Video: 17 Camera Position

Now, although a camera can take any position, there are basically three distinct ones. Either you film from a low angle, or you go eye height, or you go above the eyes and take a high shot. So that means that anything lower than the eye height is considered a low angle shot. Anything above the eye is considered a high angle.
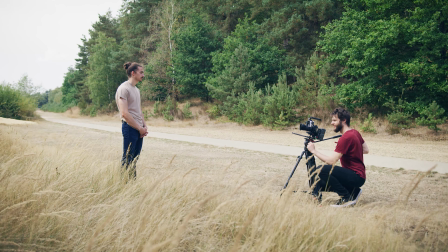(0:25)
But let's start off with the low angle and why you should use that or why you shouldn't. Now, first of all, the position of the camera creates a visual story. It tells something about the character. Remember that the audience will always perceive the video that they are watching from the camera perspective. You know, we talked about that before when placing the camera close to the talent or far away.
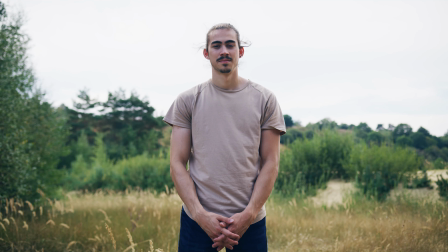(0:46)
Now, when shooting below the height of the talent's eyes, we are looking up to the character. They appear bigger on screen, but also in status. All of a sudden, my talent is somebody who means something. They have the upper hand. They are in control. They are the boss. Even when filming slightly below eye level, you're already telling that story. That is why it's so important to be aware of this.
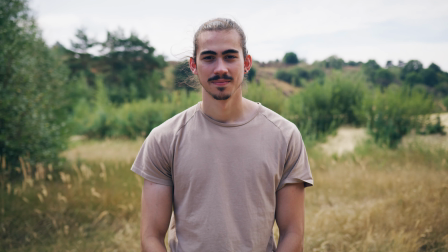(1:09)
Now, of course, just going slightly underneath eye level will not make that effect so prominent, but the status difference is there, just slightly. Now, in the extreme case, we talk about a frog perspective.
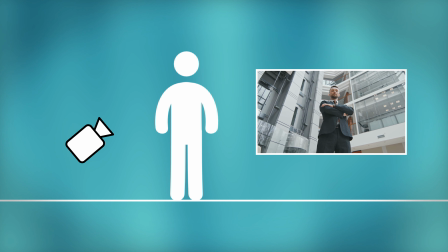(1:21)
This is used when you want to showcase that your character is the actual boss, the badass, the one who has everything in control.
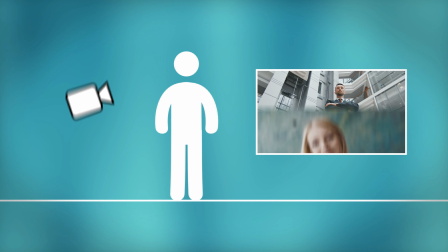(1:28)
So then we have eye height. This is when you level with your audience. You make your character equal.
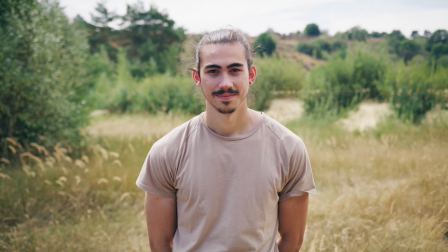(1:33)
Nothing special, a neutral camera position, oftentimes used in interviews. And then finally, we have the high perspective.
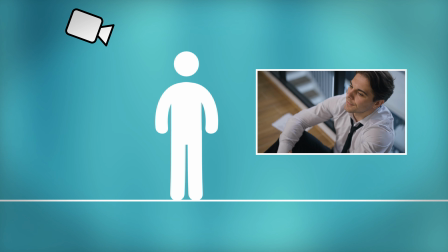(1:41)
The character appears to be small on screen and their status also diminishes.
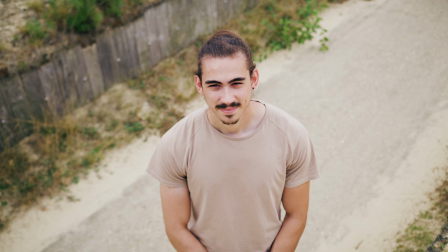(1:46)
We are looking down on the talent. They appear more vulnerable. And in the extreme case, we can call this even a bird's eye perspective. Now, pretty understandable stuff, but how do we implement this in a video project? Well, let's say that we have two people talking to each other.
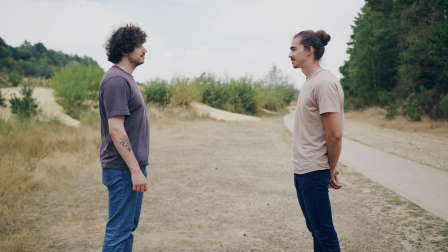(2:01)
One of the characters is the employee and the other one is the employer. The employee reaches out to the boss to ask for a raise.
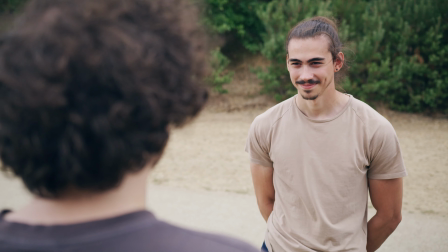(2:07)
So at first, the employee feels vulnerable, a little bit scared to ask. So we shoot the talent from a higher perspective. And when shooting it over his shoulder, we even link that perspective to the person that the talent is talking to.
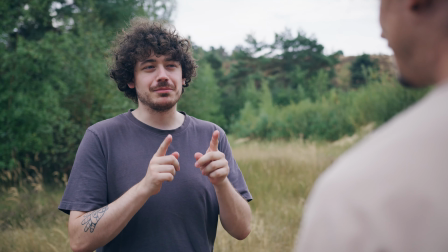(2:20)
So when the boss starts to talk, we switch camera angle and shoot from a little bit below.
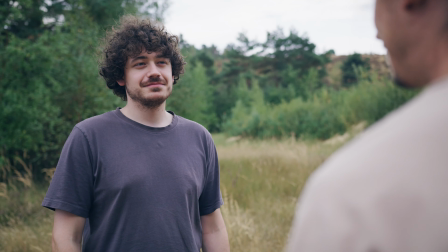(2:25)
The employer has the high ground. They can make the decision, but suddenly the employee steps up their game. So we switch camera positions and film slightly from below, making the talent appear stronger. Maybe the employee is threatening to quit.
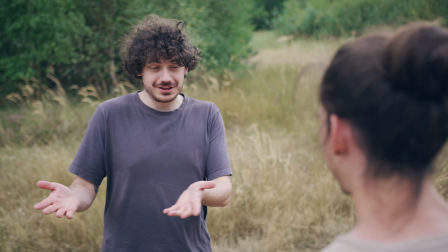(2:39)
So the boss might get a little bit scared, so we shoot from a slightly higher angle, making the boss now feel vulnerable. Now that is a great example of how you can set and change the status of a character. This also extends to creative work or event videos. I once made a short video about someone who makes spray paint art.
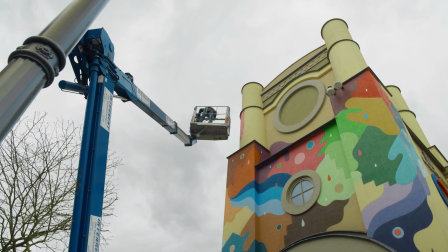(2:57)
I created a mix of both shooting from a low angle to make him appear as a great artist,
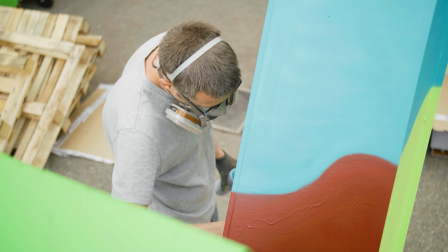(3:01)
but also from a high angle to visualize how small he is in front of the big wall that he is about to paint. That tells something about the canvas that he's working on. So always think about the camera position and what the status is that you want to give to the character or talent.